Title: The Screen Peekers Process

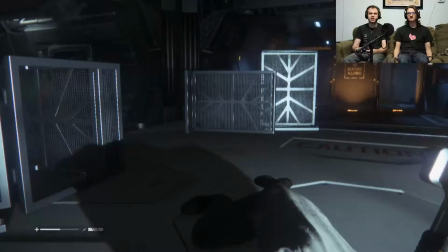[4:07]
Most of the time I don't need to cut out much, but every once in a while there will be a lull in the action or commentary that I will edit out to get things moving along a little bit more. It just helps to keep the pacing of the episode steady. But I'd say most of our editing comes from adding in pictures and animations to go along with our commentary. If we make reference to something specific or obscure, I like to show exactly what it is we're talking about.
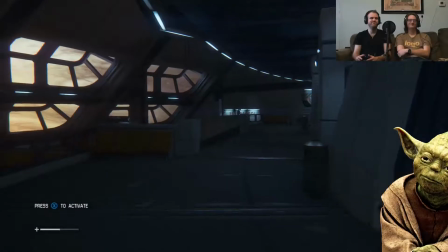[4:30]
So typically I'll have it slide in from off screen or maybe just have it pop in to just give it a little bit more flair.
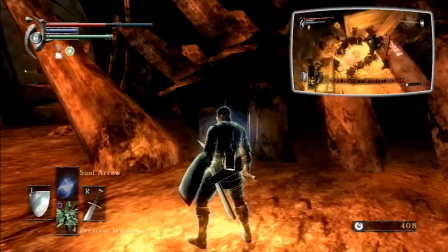[4:36]
But sometimes inspiration will hit me and I'll take a little bit more time to create something a little bit more special.
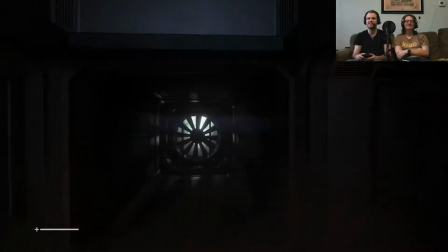[4:41]
These are edits that could take me an hour or maybe even longer for what amounts for only a few seconds of actual screen time.
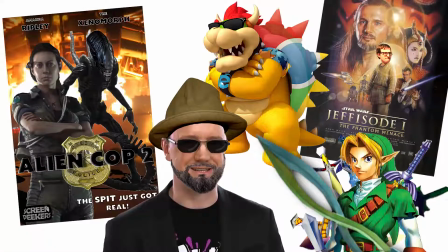[4:48]
Most of the time these will involve creating something silly in Photoshop, maybe a complex multi-layered animation sequence, a montage, or some combination thereof.
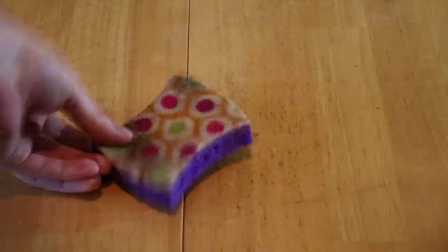[4:57]
In extreme cases, I've gone so far as to record a separate video of myself illustrating exactly what we were talking about.
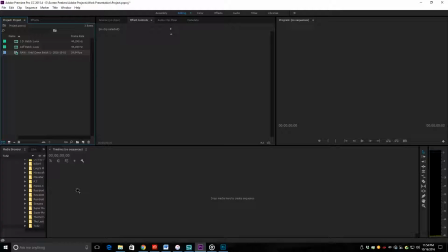[5:04]
When I first started using Premiere, it could take me up to around 6 hours to complete just one 15-minute episode.
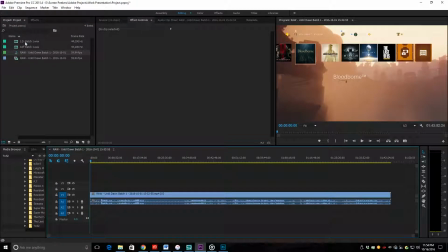[5:11]
But now it usually takes me only a couple hours, maybe 2 or 3. What this allows me to do is to use that extra time to learn more complex animations or just to delve deep into the bowels of Adobe Premiere.
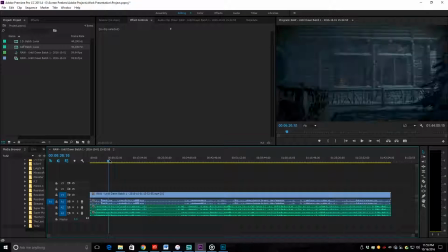[5:23]
There is always more to learn.
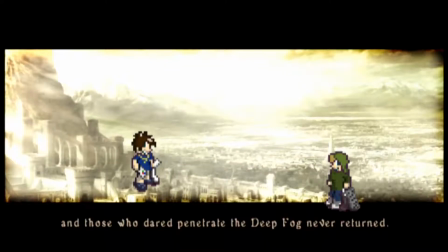[5:26]
You can see a huge difference in quality from the first episode that I ever edited to the most recent ones I'm doing today.
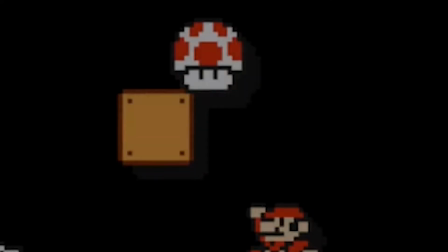[5:34]
It's been extremely satisfying to learn more and more about the tools that I have at my disposal and to be able to use them in the episodes that I create.
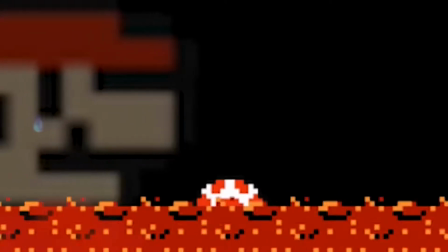[5:44]
So there you have it. There is our process for editing and creating content for YouTube.
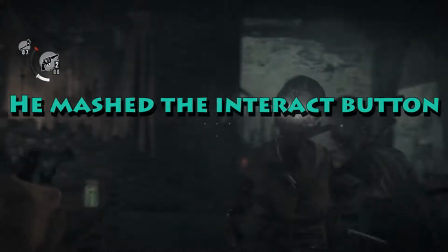[5:51]
We've really had a lot of fun creating all of this content, and we hope to continue to make this content for years to come.
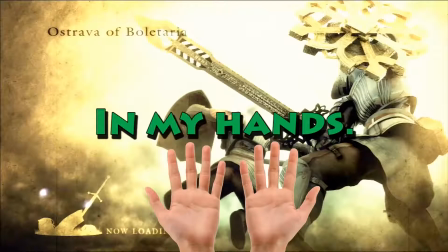[5:57]
Maybe one day we'll get the viewership or the followers,
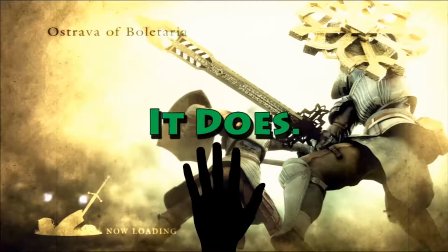[6:00]
but for now we're just having a lot of fun just hanging out, playing games, and creating something that we enjoy.
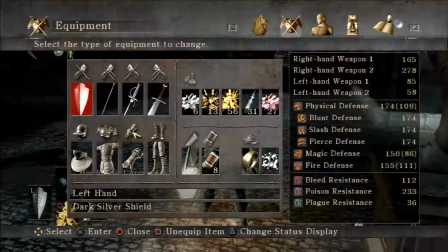[6:07]
So thanks for watching, and let me know if you have any questions. But until next time, later.